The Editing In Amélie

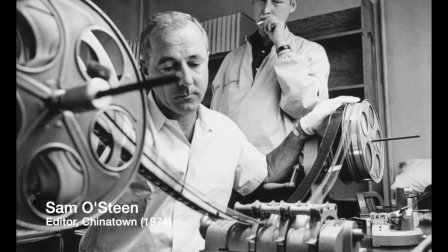Though the average person may not necessarily think about a film's editing while watching a movie, it is nonetheless one of the most crucial elements of the filmmaking process.
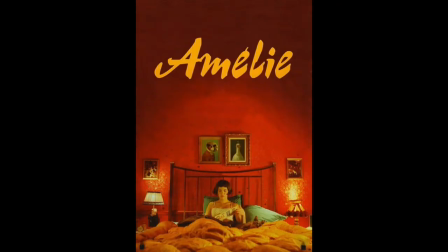Here, I will be discussing the art of film editing in relation to French filmmaker Jean-Pierre Jeunet's 2001 comedy-drama Amélie, which is edited by Hervé Schneid.
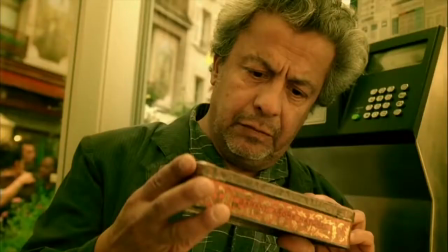For those unfamiliar, this film stars Audrey Toutou as a young woman living in Paris who takes it upon herself to interfere with other people's lives in order to help them find happiness, and in turn,
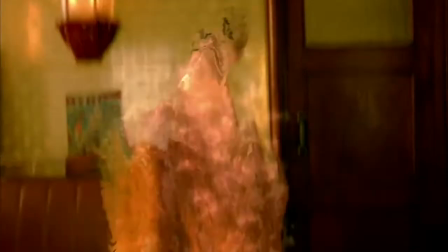help herself find fulfillment. Amelie is a fast-paced, imaginative, and fantastical piece of filmmaking with a quirky style all of its own.
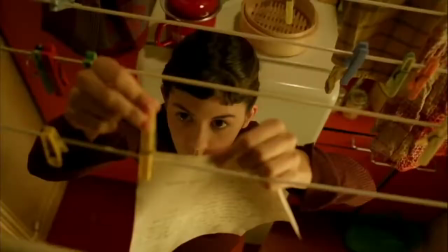In some ways, it's almost like a piece of jazz music, with the editing giving different sections of the film different rhythms, so to speak. For this video, I'll be specifically looking at how the film makes use of the following editing styles. Continuity, discontinuity, and montage.
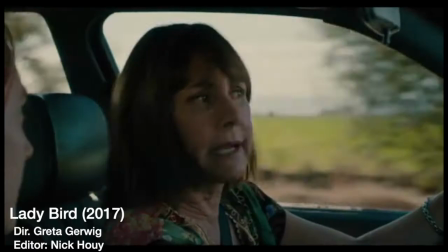The purpose of continuity editing is essentially to maintain coherence and consistency within each frame by combining various components of a shot into a sequence.
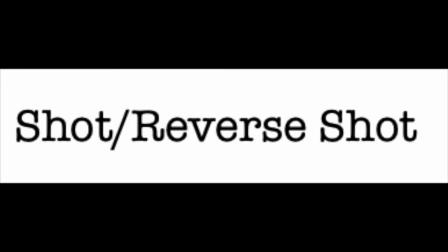Shot reverse shot is perhaps one of the most well-known techniques in continuous editing.
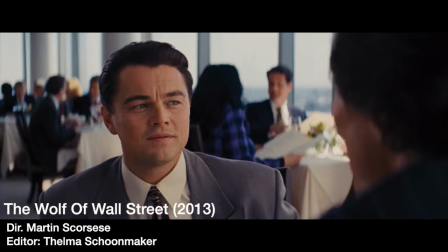We typically see this technique utilized during dialogue scenes, when the camera shows us one character looking directly at another,
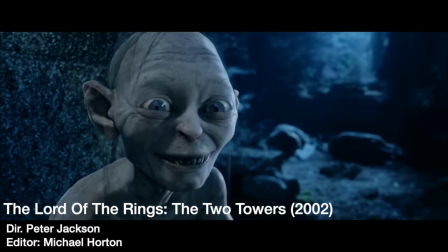then cuts to the other character looking back at them, so we naturally assume they're facing one another.
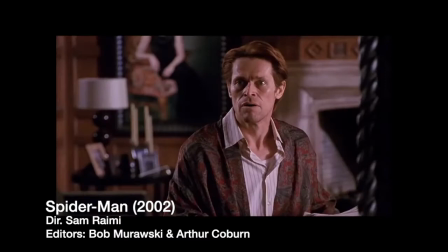It can also be inventively used to create the illusion that a scene of one character talking to themselves is in fact a conversation taking place between two distinct individuals.
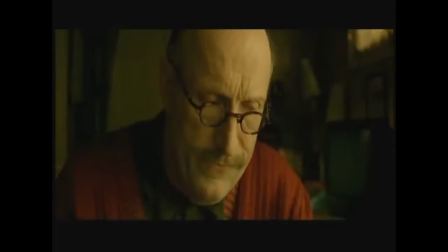One example of this technique being used in Amelie comes roughly one hour into the film, as Amelie has lunch with her father.
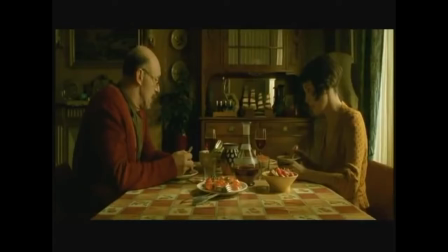As you can see here, the camera cuts back and forth between their faces during the conversation, with occasional wide shots showing them both sitting at the table.
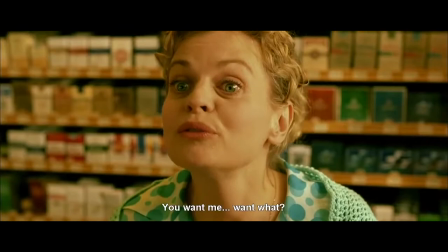Continuous editing must be as seamless as possible, and for this reason we generally don't take notice of it when watching a film.
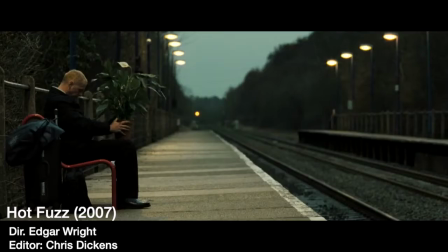Its job is to immerse us in the world of the story. By contrast, discontinuity editing makes no attempt to mask its artificiality.
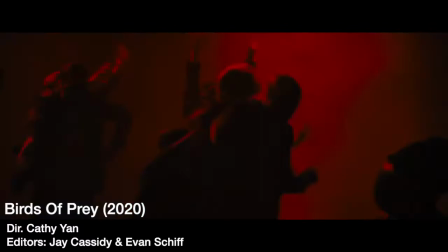The cuts are noticeable and urgent, often clashing one image against another, thus creating a sense of disorientation.
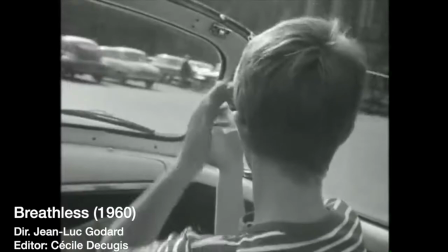One discontinuous editing technique would be the jump cut, which simulates the effect of jumping forward in time within a scene.
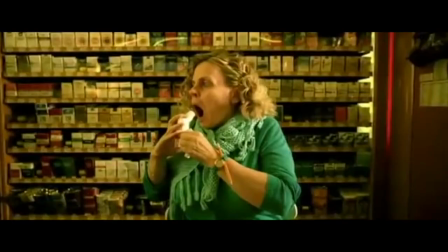The world in which Amélie takes place feels very stylistically heightened, and discontinuous editing is used frequently to achieve this effect.
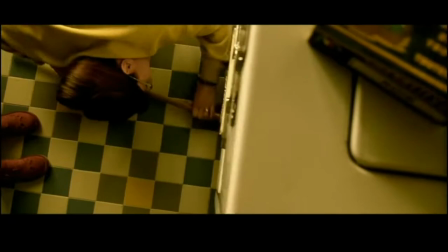For example, take this scene where young Amélie is screaming after her pet fish jumps out of its bowl and her parents are attempting to save it.
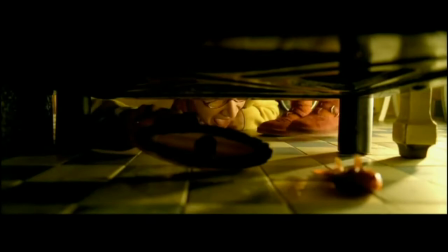Jeunet very effectively utilizes jump cuts to convey the chaos of the situation and the immense stress that it puts Amelie's mother under.
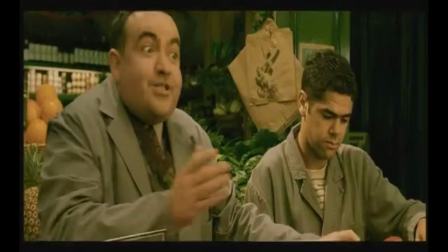Another example of discontinuous editing in the film comes during a scene where Amelie sets up a series of pranks to teach a lesson to an irritable grocer who is verbally and mentally abusive to his employee.
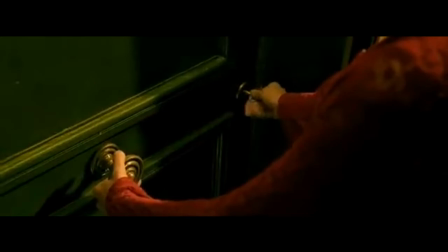After she has finished setting up her traps, we cut to a brief shot of her dressed as the fictional character Zorro,
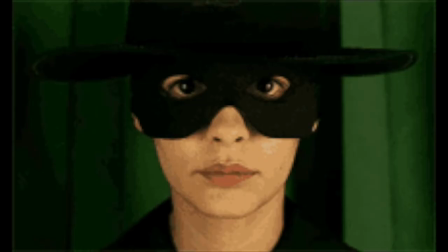carving his trademark Zed into the door, conveying the idea that she sees herself as a sort of avenging angel.
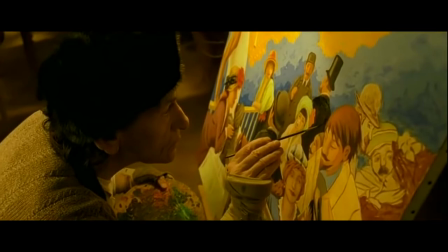Jeunet's film also frequently employs the use of montage, or third technique.
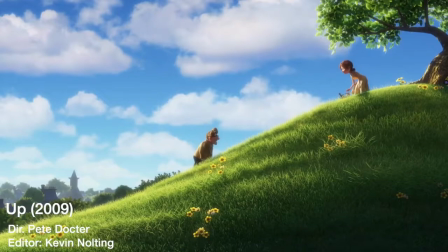This term, which is translated from the French word for assembly, refers to the stringing together of short shots to depict the passage of time in a compressed way.
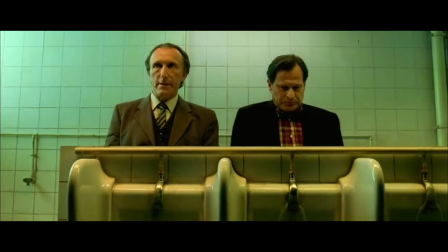During the early sequences of Amélie, whenever a new character is introduced, we are shown a brief montage revealing the things that they like or dislike.
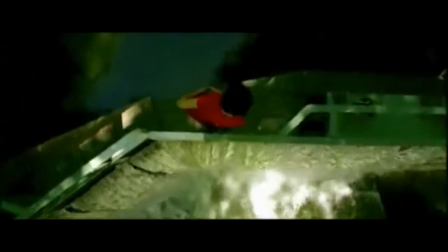For example, Amélie herself enjoys skipping stones at St. Martin's Canal, while her mother dislikes physical contact with somebody she doesn't like.
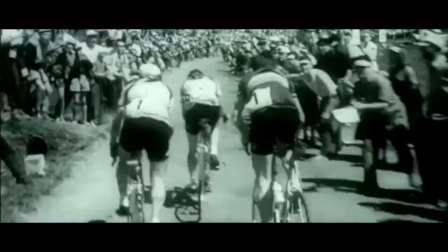In another scene, a supporting character discovers a box containing some of his childhood belongings,
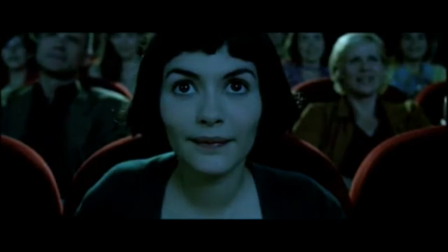and memories of his youth are shown flooding back to him, in black and white, as opposed to the bright and distinctive colours that fill most of the film.
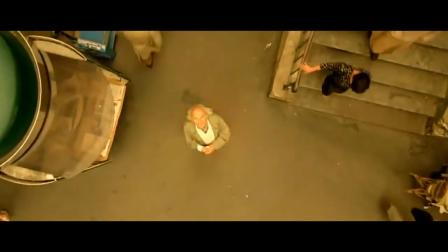In many respects, Amélie is a very unconventional film. It mixes a number of different styles and techniques, and its editing incorporates all three styles discussed here.
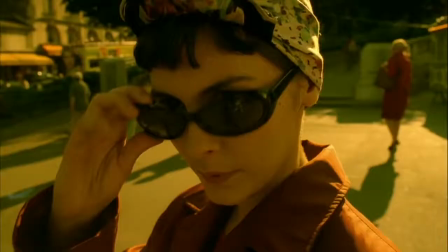It does so to great effect, and this makes for an exhilarating and unique viewing experience.